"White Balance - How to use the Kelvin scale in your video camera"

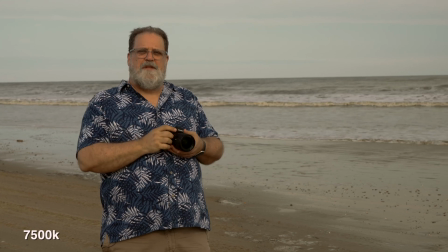242s
I've set the degrees Kelvin now to 7,500 degrees, and what that's doing is bringing out the gold tones that are in the surf.
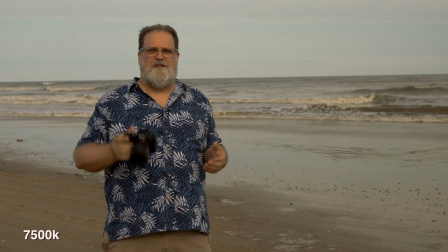250s
And that's because I'm trying to get an evening look because the Sun is actually starting to come down a little bit Now you achieve a warm
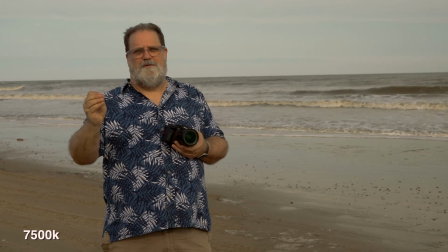259s
tone by setting the degree Kelvin to a cool blue tone Because what you're telling the camera is hey that thing that looks blue.
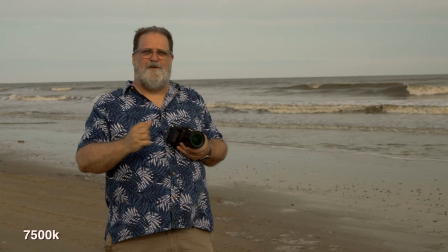268s
It's not blue It's actually white so it sucks out all the blue and all of your gold tones come into the shot
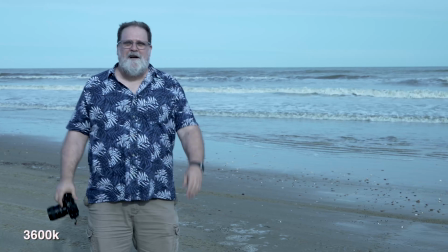275s
Let's do the same thing and make it look like morning So now I've set the degrees Kelvin to 3,600 degrees,
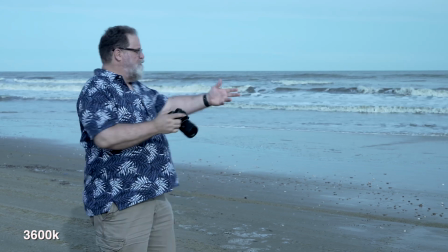282s
and it looks like morning. There's blue tint in the water,
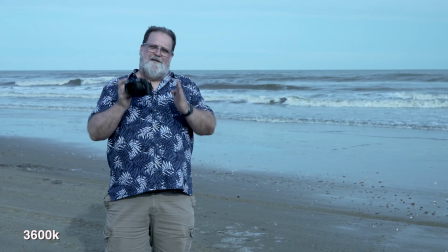287s
and that's what you get when you set the Kelvin degrees into a lower setting. Exactly where you set your white balance is not the issue. The issue is that you understand what that white balance is doing to your image and that you act purposefully, that you make a decision to get the look that you're going in.
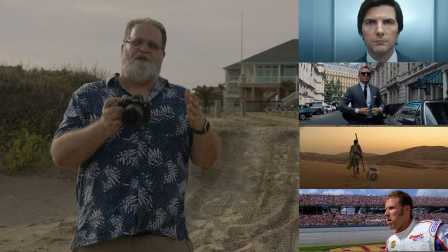310s
If you look at film and television and you look at the whites, you'll see that they are rarely white.
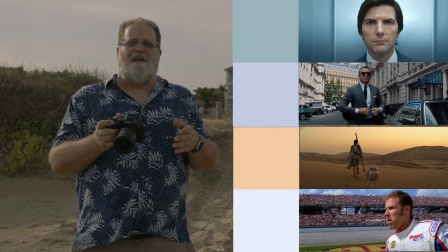317s
There is a decision being made into the mood of what's being shot. So white white caps or a white trim on your building, that may not be your goal. Your goal is art, and you need to take control of your art and master white balance.